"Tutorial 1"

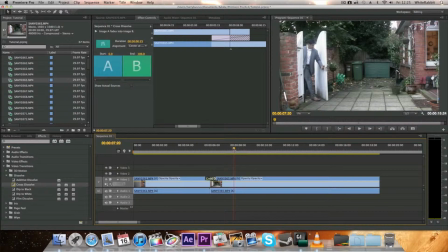477s
It's so much more simple, and it's so much easier to understand that it's just past time, and this is where he is. You can see him walking, and now you know he's got to his destination.
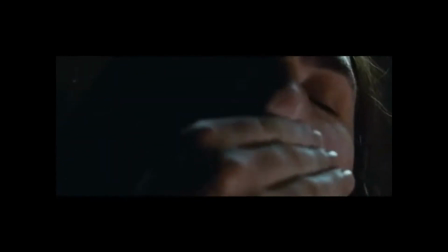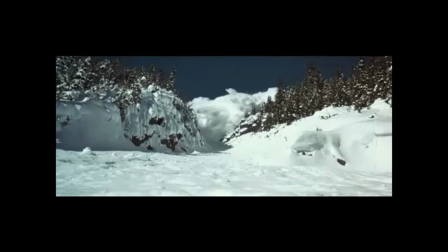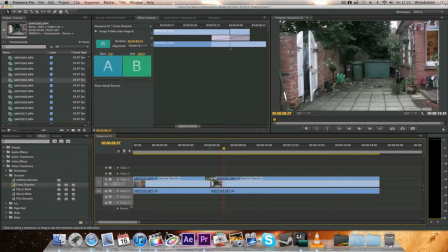506s
So that is one way for a transition to be used. The most widely used transitions, like I said, would be these ones.
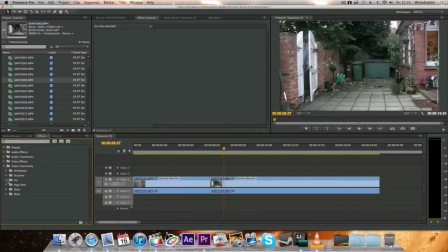512s
But there are transitions, for example, in the Star Wars film, which aren't these ones. This is a clip from Star Wars with all the transitions in that.
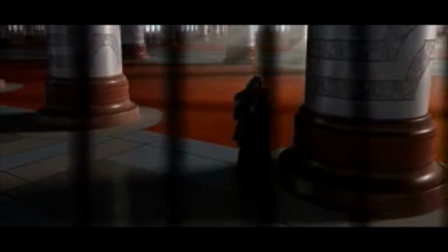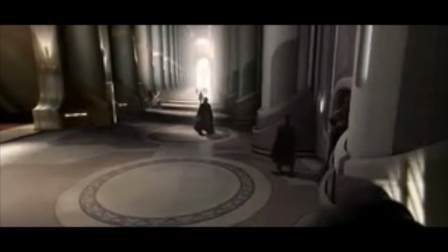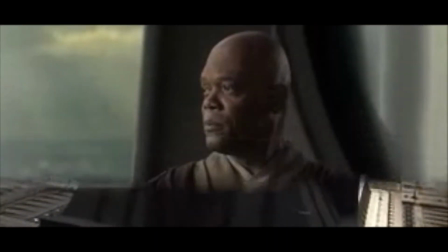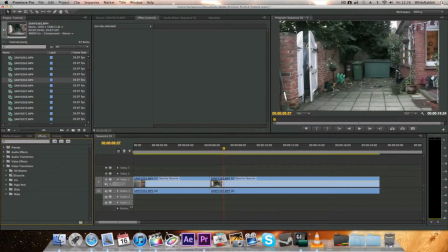553s
Okay, so as you saw from that, those transitions were not just dissolve and fade to black, they were a lot of wipes. Now wipes are not widely used, but in that film obviously they were used quite a lot. Transitions are basically a type of cut which link two scenes together,
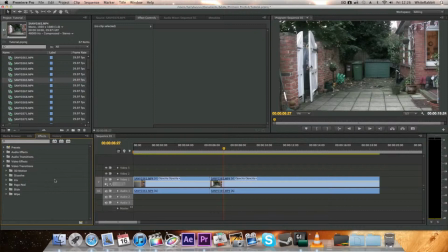573s
and like I said, dissolve shows the passing of time. Wipe will be used to show different locations, but dissolve can also be used to show that as well. The history of transitions is that they were first used by editors who wanted to show off their technical skills.
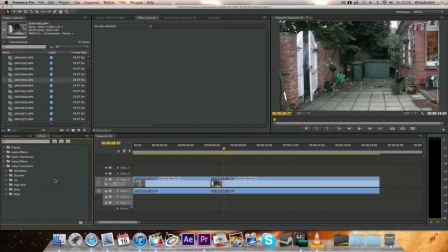589s
So it was more of a boasting thing than something that really looked good. You can use them when trying to create quick cuts between different scenes, but unfortunately a lot of them do not look professional and will take away the tempo of the scene, as a lot of transitions are quite long and can ruin the scene if the objective is to create fast-paced action.
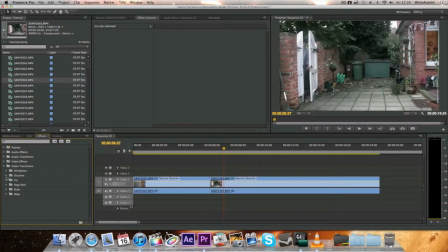608s
So I'll show you a really bad transition now. And if we go on to something like page reel and tick page turn and drag this in to the end here, this transition will not be a good transition to use if you're trying to create an action film like the James Bond scene. So
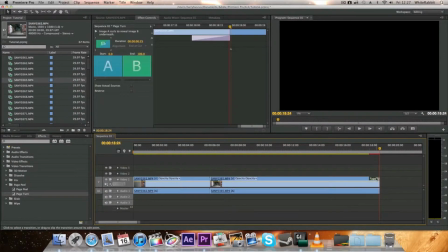627s
obviously that just doesn't really look good. It looks very childish. It just doesn't work.
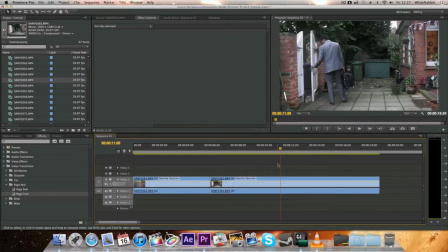632s
So you want to stick away from transitions like that, and stick more with the most commonly used ones. Or if you're trying to do something different, then go for it. Go ahead, try and use stuff like that. Now, the next thing that I'm going to talk about is continuity.
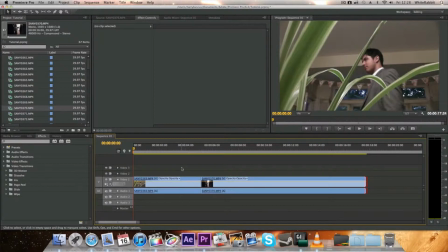646s
And continuity is basically keeping the story similar. I'm also going to be talking about story-centered editing and the construction of meaning. So you're going to want to edit in the right order. So if you have a shot where someone's waking up and then you have a shot where they're going to sleep, it doesn't really work well.
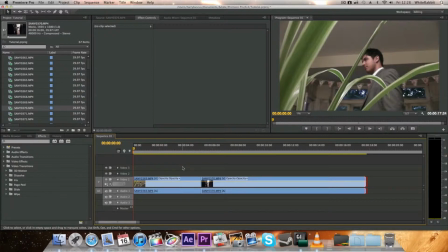662s
You want to have them the other way around. So you're going to have the shot where they're going to sleep and then they're waking up. Then it flows quite obviously that they've just slept through the night. Another thing you're going to want to focus on is continuity errors. And this would be put simply, here he is wearing a white t-shirt and a grey jacket.
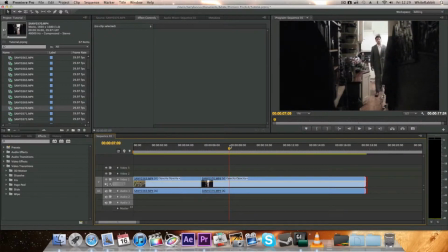681s
Obviously, the next scene, he's still wearing a white t-shirt and a grey jacket. A continuity error would be if he was now wearing a red t-shirt and a brown jacket. And these happen a lot in films, and it sort of can ruin the story, and even if they're minute, they can still be spotted quite easily.
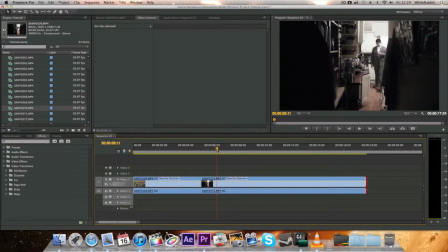698s
Here is a bit of a gag reel of all the continuity errors from Star Wars, and apparently there's 250 of them in one episode, so...
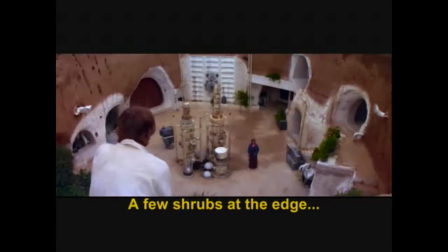709s Luke? Tell Uncle if he gets a translator, be sure it speaks Bocce.
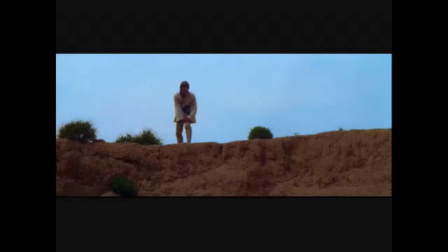714s Doesn't look like we have much of a choice, but I'll remind him.
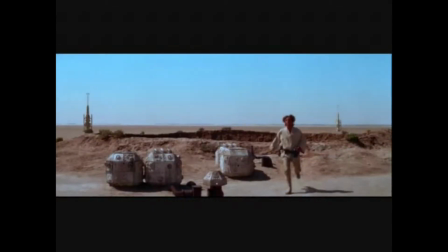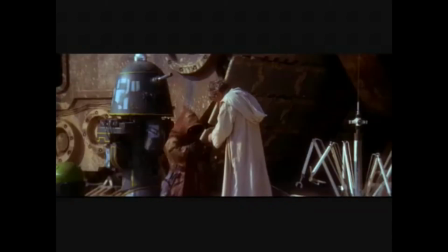723s Uncle Owen! Yeah?